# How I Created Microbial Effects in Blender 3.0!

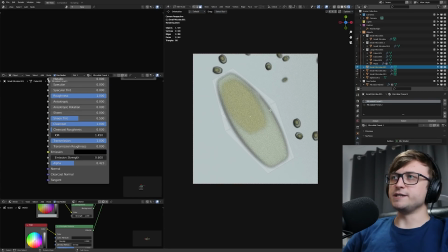[16:21]
Now if this object was too flat, then those edges would be a bit too weak, not very well defined, not very bold.
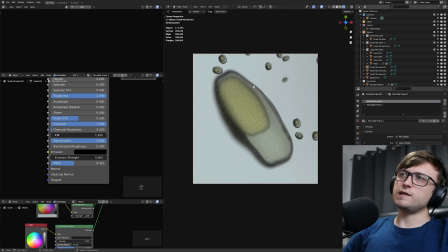[16:27]
So if we reset that again, I think now we get a more realistic look around the edge. I had a look at some microscopic reference imagery and I think that looks a bit better, but this is still not necessarily realistic.
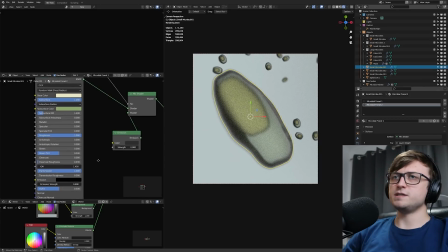[16:37]
The second object inside, so a smaller one, is given a slightly different material with slightly different values.
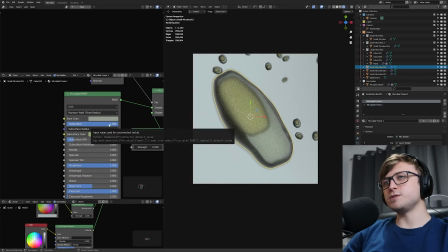[16:43]
So the color is actually a bit different, it's a bit brighter. Now I do have these subsurface values up for these materials as well, but that's not necessarily required.
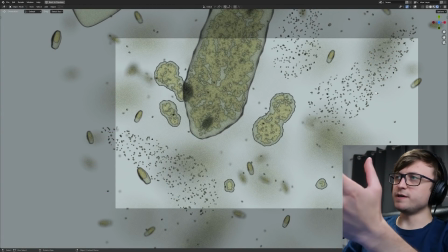[16:50]
I just think it makes more sense. Now for the groups or swarms of microbes which are scattered around here, this was done with geometry nodes.
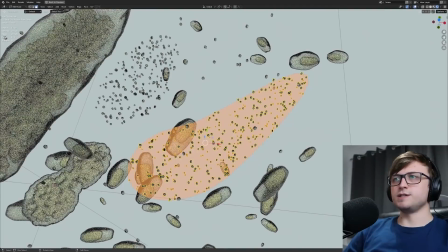[16:57]
The way it was done was by having a basic mesh shape like this. So I essentially just took a plane and then subdivided it, so it turned into more of a circle. Then I grabbed vertices on the edge of those and then stretched them out using proportional editing.
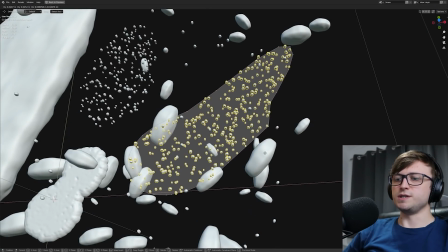[17:10]
So I can demonstrate that here by grabbing a vertex and then moving it with G. But make sure we press O to toggle the proportional editing at the top here,
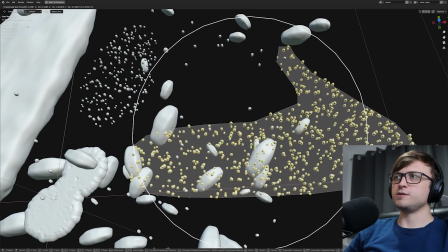[17:17]
and then I can press G and then move these points around. So we can do that. Now the points being generated on this are done with geometry nodes again.
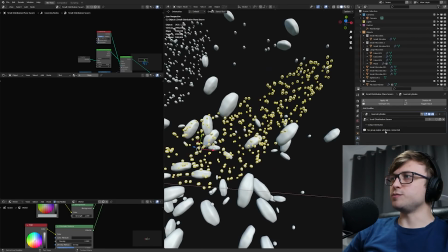[17:25]
So if I click on the modifiers, we find the geometry node system, which is now here on the right.
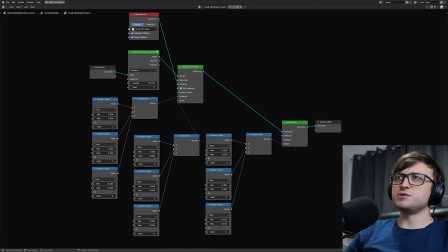[17:30]
So if I maximize that, you can see that we're essentially just distributing points on that face we've made, and then instancing small microbes on top of these, and then randomizing the rotation and the scale.
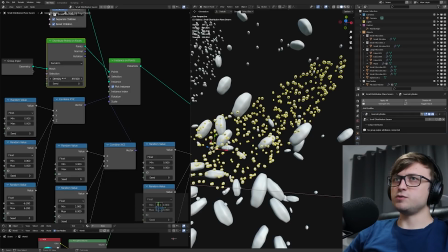[17:41]
And in this case as well, we can offset their position. So if I scrub up the density, then we can add more and more microbes.
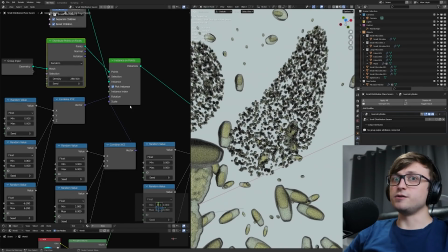[17:47]
So if I go into the rendered view, there's a lot of them there, but of course we don't need that many.
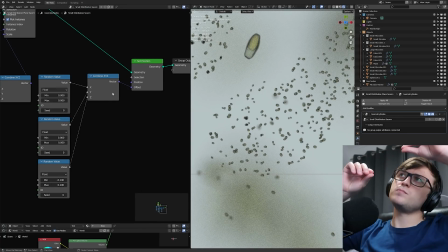[17:51]
Now the reason I'm offsetting the position of some of them as well is so we get some blurred, because they're moving further away from the plane where the world origin point of focus is.
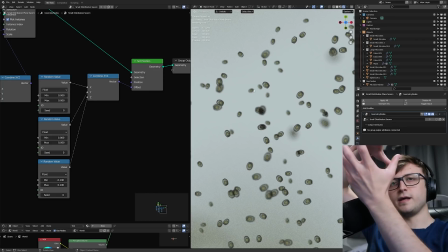[18:00]
And I just like that because again, I think that's a bit more realistic, having some that look like they're part of that cluster, but are just a bit further away from that point of focus.
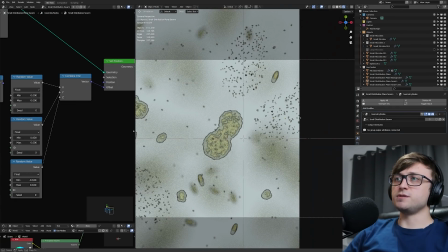[18:07]
Now, if I disable some of these, as for painting the microbes on, this is again surprisingly simple, which seems to be a theme of this video.
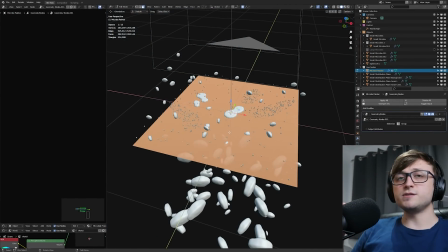[18:15]
I started off with a basic plane because I knew I wanted to paint using voxels, and the best way to do that, again, if you watched my generative modeling crash course, is to use weight painting. So we need a lot of vertex data to be able to decide where to generate voxels.
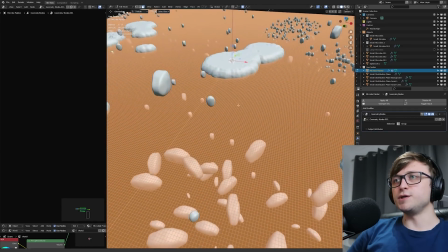[18:28]
So I have a plane, subdivided it many times to get lots of vertices in here, and you can see the grid here as we move up close.
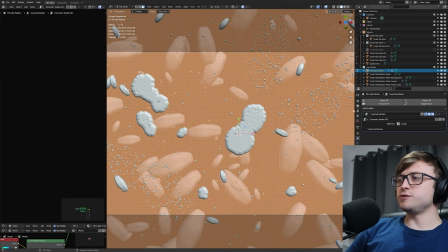[18:34]
So looking at this through the camera perspective, I have a geometry nodes modifier, and let's go and take a look at how this works.
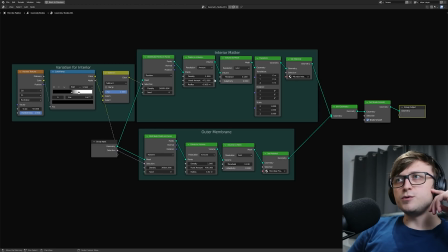[18:40]
So knowing we have that plane, we take the geometry, distribute many points on it, then we turn those points into a volume, then we turn that volume into a mesh, and then we give it a specific material.
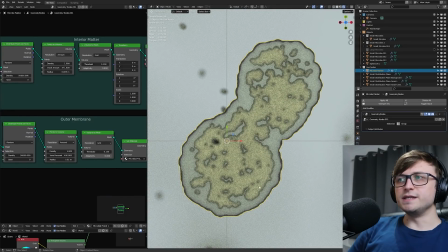[18:49]
So that would be this inside mesh here.
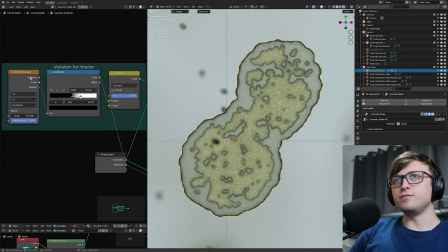[18:51]
But an interesting thing here is that where we have the distribute points on face, we are passing a Voronoi texture through a color ramp and then subtracting it from our weight paint. So then if I change the scale of this, we can see how that pattern changes on the right.
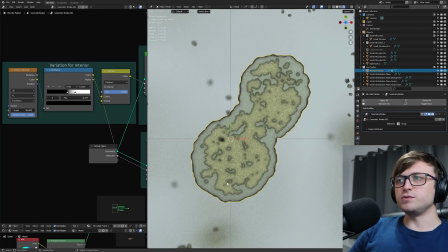[19:03]
And this essentially gives us our variation for giving us the random noise inside of our painted area.
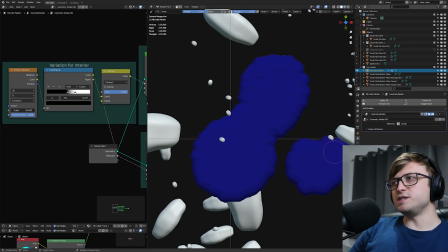[19:09]
So if I go back into weight paint mode, maybe go into solid, you can see where I'm painting here. And again, we can create this wherever we want.
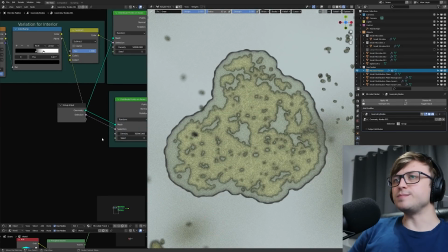[19:15]
And because it's voxels, we can connect them together as well to make an even larger shape. Now for getting the outer membrane, that's again using exactly the same technique,
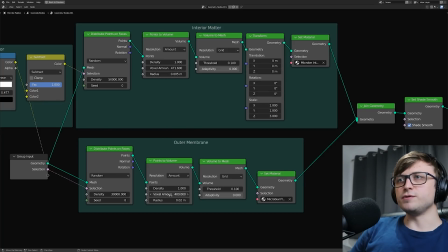[19:23]
but this time the radius for the points to volume is different. So it's a smaller radius for the interior matter, which is this,
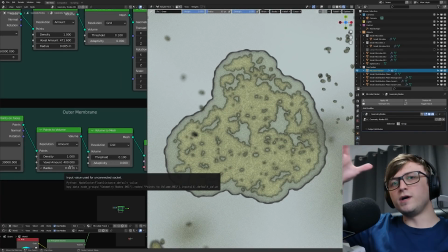[19:31]
and then it's a larger radius to give us a wider area for the outer membrane.
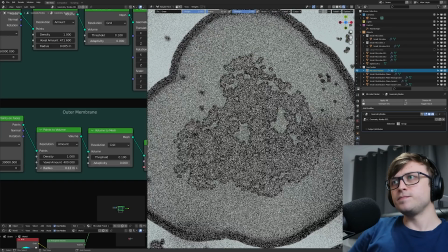[19:35]
So if I increase this radius value again, we can see that the membrane increases in size as well.
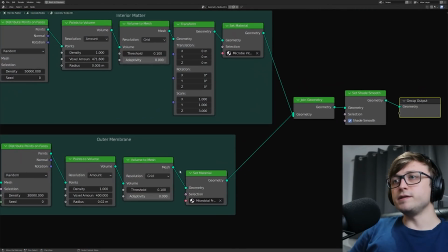[19:41]
Once all of that's done, we're giving them different materials as well.
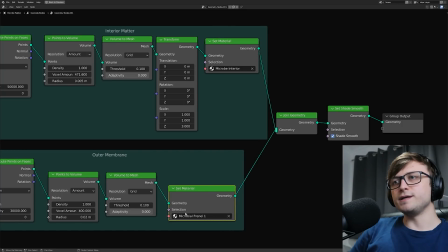[19:44]
So one of them has the microbe interior material, and the outer membrane has my Microbial Fresnel one, so it's a type of Fresnel effect.
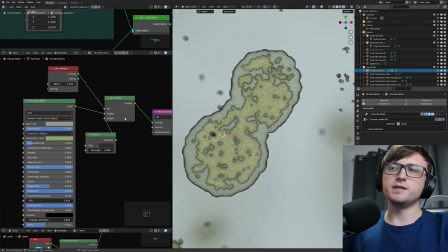[19:51]
Now we did kind of skim over the influence of the Fresnel on this material, because even though it's not being used to make things glow,
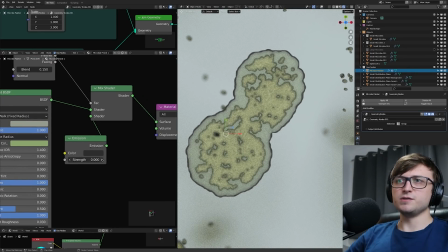[19:57]
and as you can see the emission value is at 0 and the color is basically almost black, it's really helping to get us that darker outline around the edge, because if I plug the principled shader straight in, then we don't really have that here.
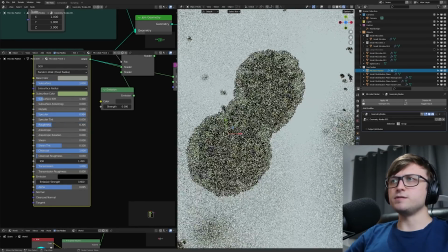[20:08]
Now you could probably play around with different values and maybe try and recreate something like that.
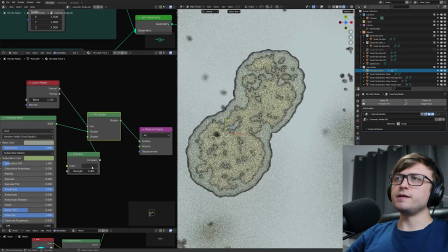[20:13]
Maybe we could invert things to make it darker. But I think by using the Fresnel here as a type of mask, it really helps by giving us a shortcut to that effect.
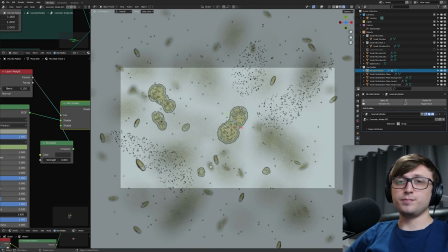[20:20]
So maybe that's a technique you can try if you're interested, essentially creating a plane and using it as a canvas to paint mesh content on.
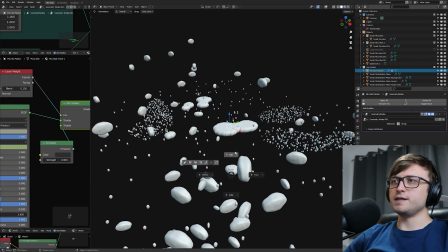[20:27]
But of course, I've only really used it here as a flat plane.